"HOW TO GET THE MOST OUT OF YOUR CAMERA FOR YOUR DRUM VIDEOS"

I've been working on playing more open-handed, that way my right hand can play on the drum pad simultaneously, and it's a workout. It's a physical workout, and it's also a mental workout. Speaking of physical workouts, I'm gonna go take a shower, because I'm super sweaty now, and I feel really nasty. I'll be right back.
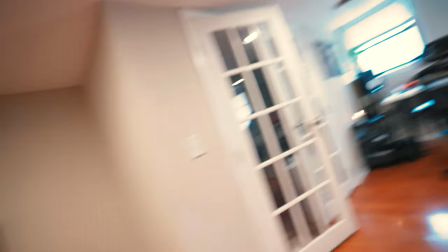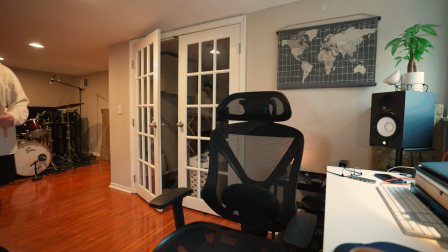I broke two sticks during that practice session. So since I'm testing this camera today, I figured I would keep with that theme in this video. I wanted to talk about how to set your camera up to get really good, solid videos of you playing drums or whatever instrument you may be shooting. It doesn't matter what camera it's on, iPhone, DSLR, mirrorless camera, anything. Whatever camera you're using, these tips will apply to that. There's three things that I focus on when I'm setting the camera up to shoot.
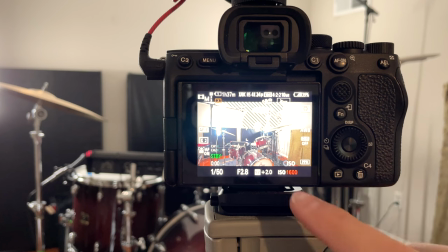That's going to be the aperture, or the f-stop, the ISO, and the white balance. And depending on the look I'm going for, I'm going to adjust those three things accordingly. The first thing is going to be the aperture or f-stop. Typically, when I'm shooting, I'm going to want something that's going to give me the shallowest depth of field that I possibly can get. For this lens, it's going to be f2.8, and what that's going to do is it's going to make me the subject pop
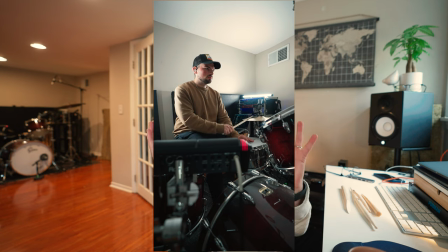out from the background by blurring the background a little bit and giving me depth from that, causing your eye to go to the subject, which is me playing drums.
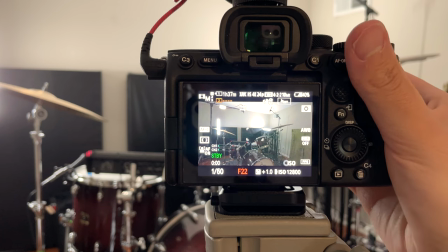You can raise and lower the aperture depending on what look you're going for, but typically the higher you go, the less depth of field you're gonna have, meaning the less the background's gonna be blurred, and the lower you go, the more the background's gonna be blurred, causing you to look at the subject that is in focus.
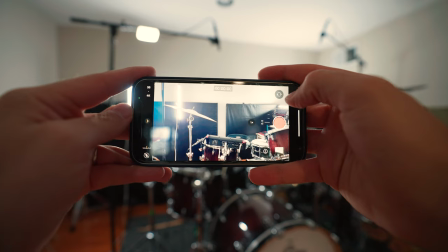The next thing's gonna be the ISO, and for me, I like to keep the ISO at whatever is native to that camera,
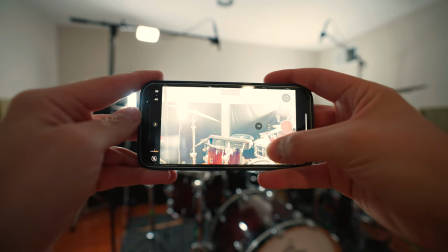meaning whatever ISO the camera performs best at, I like to keep it as close to that as possible.
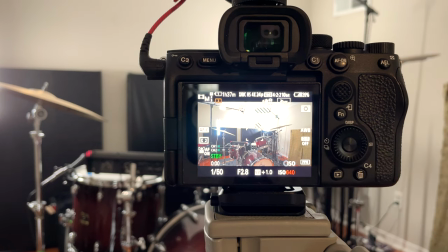And for me, I like to slightly overexpose my image because that gives the sense of the space being bigger than it actually is. And to do that, instead of upping the ISO, I just add more lights.
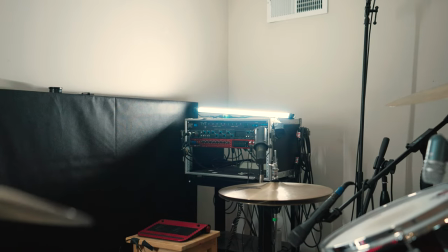In a lot of my videos, you notice I'm surrounded by lights, and that's because I want to give my image a slightly overexposed, specifically one stop above perfectly exposed, and that makes the space seem a lot bigger than it actually is. The last thing is going to be the white balance. Typically, I like to shoot at 5600 Kelvin,
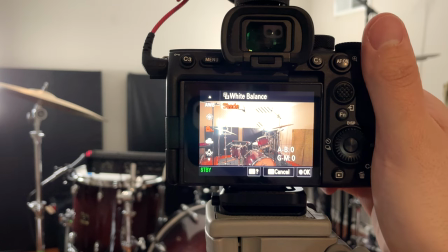but I also do shoot with the auto white balance if I want it just to be straight down the middle or if I'm switching from two different lighting sources. But 9 times out of 10, I'm gonna be shooting at 5600, which is also daylight.
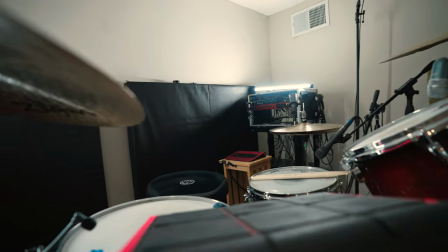And I set all my lights to 5600, giving it a nice, clean, bright look to it. That's basically it. It's not super difficult. If you want me to make a more in-depth video talking about this stuff or how I do that for my iPhone, because I have shot exclusively on my iPhone for a couple of my videos on my Instagram, let me know and I'll be more than happy to make that video. Setting a camera up isn't hard. It's just knowing a couple of basic fundamental things.
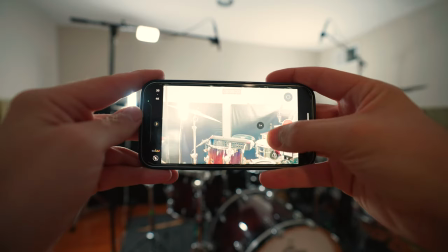And if you do know those things, you can get a great image out of pretty much any camera.
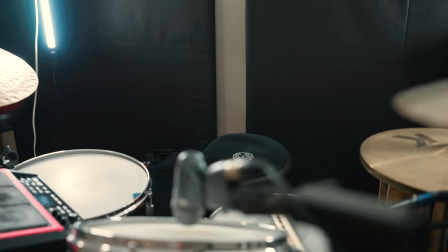And it'll help highlight your plane and make your drum videos or whatever video's making that much better. I wonder if it stopped raining. I hope so.
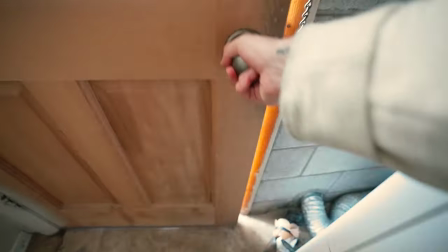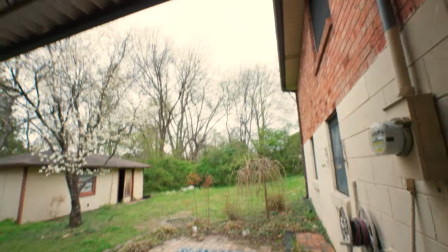It stopped raining, it's just really windy and cold now.
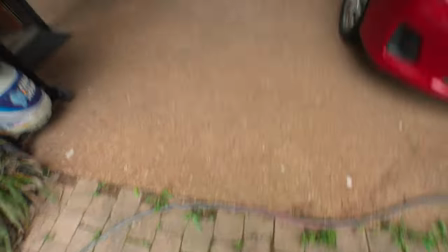See you tonight. There's nothing worse than a windy, cold rain.